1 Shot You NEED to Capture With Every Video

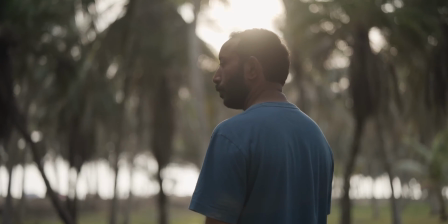This right here is what's called a hero shot. And in this video, I wanna explain why hero shots are so important for your videos and go through some different tactics on how you can shoot hero shots when you're out crafting your story.
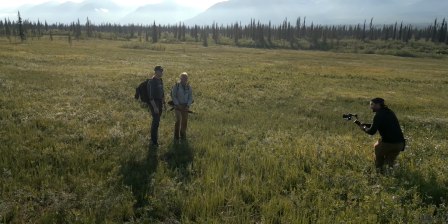All right, let's get into it.
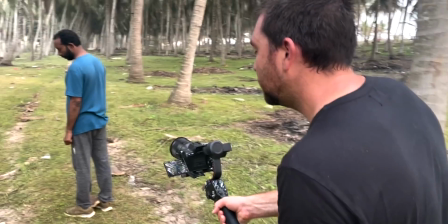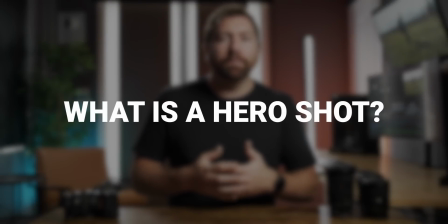So first let's go through what is a hero shot. And this is something that's used when you're working with people. So if you're filming a project and you have someone in your video,
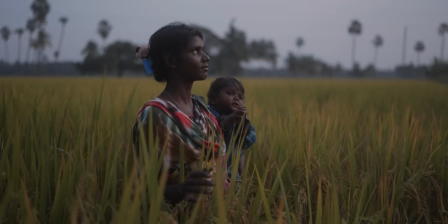oftentimes you'll wanna capture some hero shots of that character because there's
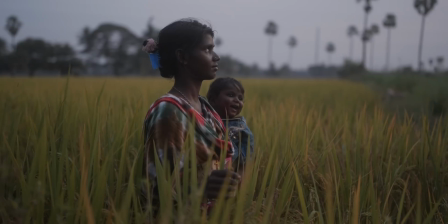different moments in your edit where it will become super useful to have one of these shots. And essentially a hero shot is capturing that character in their environment and it's the moment where you really just focus in visually on the character.
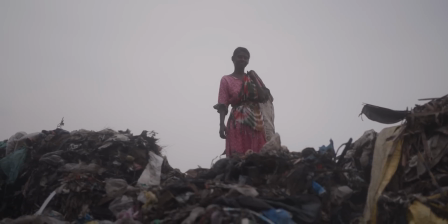And so this is an important thing for visual storytelling. And the whole idea is that you're creating emphasis around this person.
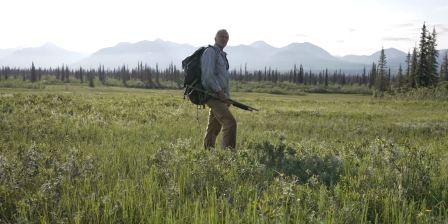And so for me, when I'm shooting documentaries or my vlogumentaries, and they involve a person, I use this when I'm talking about that character. Whether it's in voiceover or something that happens while I'm out filming, this is a moment where I can pause and really just focus in on that character and really get a sense of who they are visually.
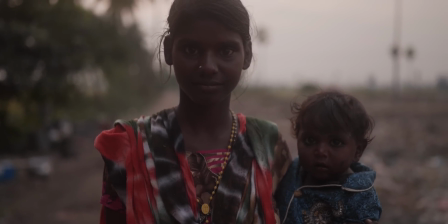And the reason that it's called a hero shot is because you're displaying that character in a super strong form.
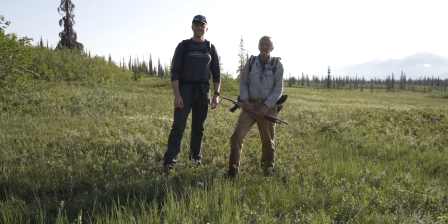Your attention is completely on them with whatever's going around, and they are becoming the hero of the story through this focus and the movement that you're doing with the camera.
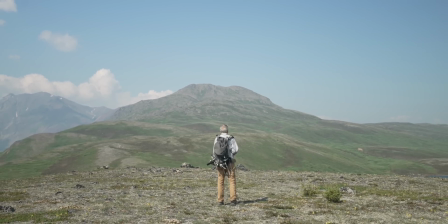So when I went up to Alaska and did a video about a mountain man that I went hiking with, I used the hero shot when I start talking about who this person is. And I used the hero moments to set up this interesting character in this wild environment.
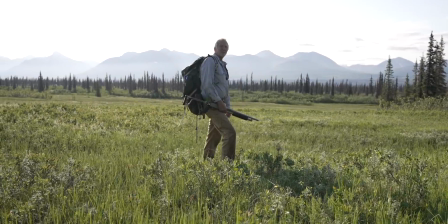This is Mike, and he's what you would call a mountain man. And these are people who spend their lives exploring the wilderness.
The term was first coined in the- And when I went to India and shot a documentary, we captured a lot of hero moments of one of the main characters,
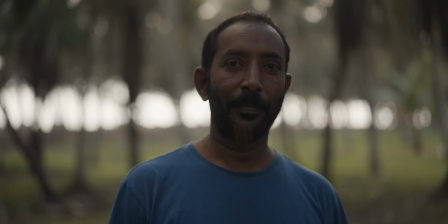Raja, because he's one of the key figures that's helping these families that are living in the trash dump.
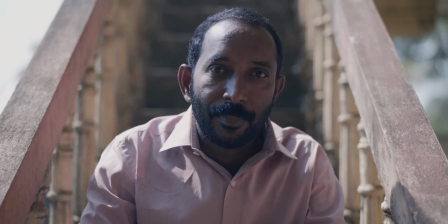And there's definitely moments throughout that piece where we want to show Raja in this heroic moment because we're talking about him and his story.
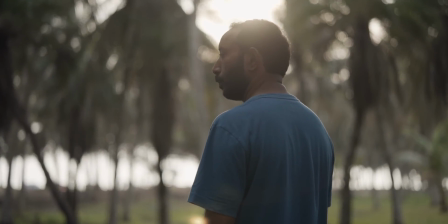I am Raja Kumar Undutty. I was born in Islam.
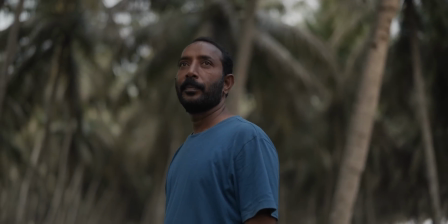I had gone through so much struggles.
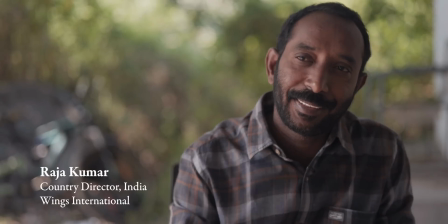In India, we are from the cast called Dalit Untouchables.
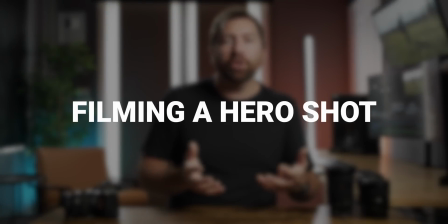So let's go over how you actually capture hero shots and some different things to think about to change it up.
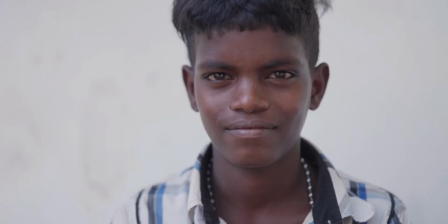Now you could either shoot this handheld or you could put it on something like a gimbal or even use like a drone.
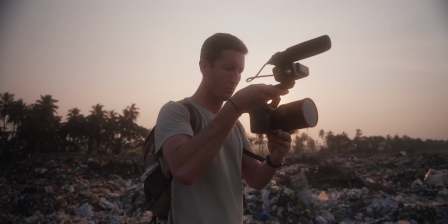So there's three different ways that I typically capture these hero shots. Now the first is no movement at all.
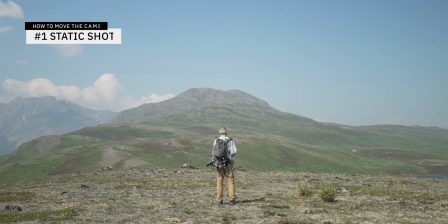So this could either be done on a tripod where you're completely locked off or you could do it handheld depending on the type of video that you're creating, but your character is just going to be in the environment and the camera is not moving at all. The second way to do it is a punch in or a zoom in.
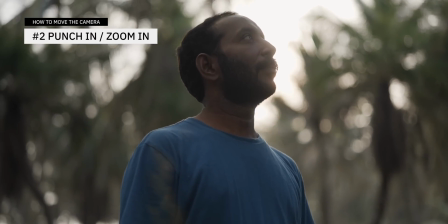So this is where you're moving closer to the subject. Whether you're physically moving the camera forward or you're zooming in on that character,
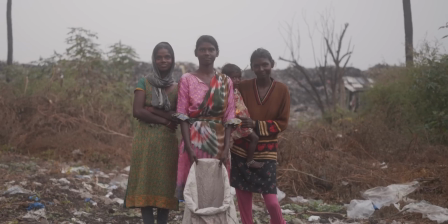you're starting with a wide shot and then coming in close on the character or characters in this example,
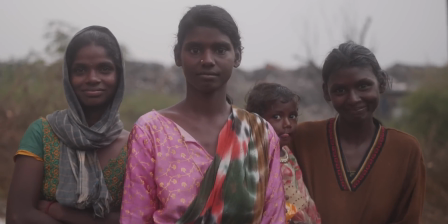because I'm talking about more than one person in this moment and and we're doing a hero shot of the group.
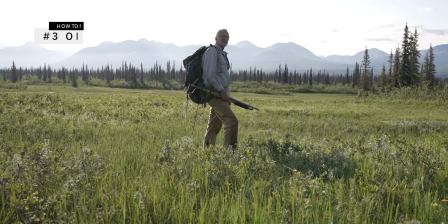And the third way that I really like to do these hero shots is in orbit. And so that's where you keep your distance between you and your subject, and you're moving in a circle.
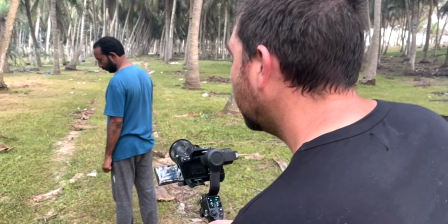And when you shoot up on a character, so say you're a little bit lower than eye level,
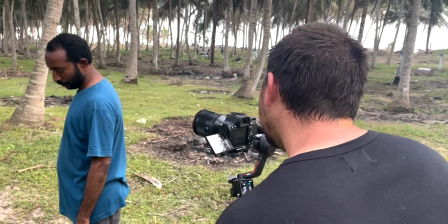it's gonna give you a much stronger feeling because the dominance of that character in the frame.
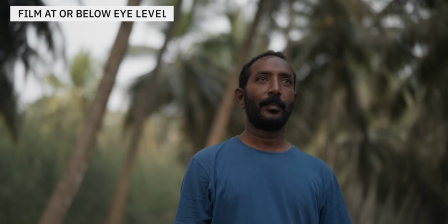So a lot of times when you're doing a hero shot, you either wanna be eye level or just a little bit under eye level to give them that more powerful stance. Now, one thing that you might wanna think about is adding slow motion to these shots. Because when you shoot something in real time, it feels natural and it feels normal.
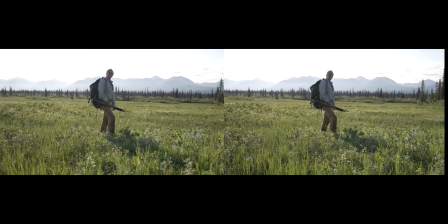However, if you shoot something in slow motion, it's gonna give it more of that dreamy kind of epic quality. And the slower that you shoot is gonna give you more of this effect.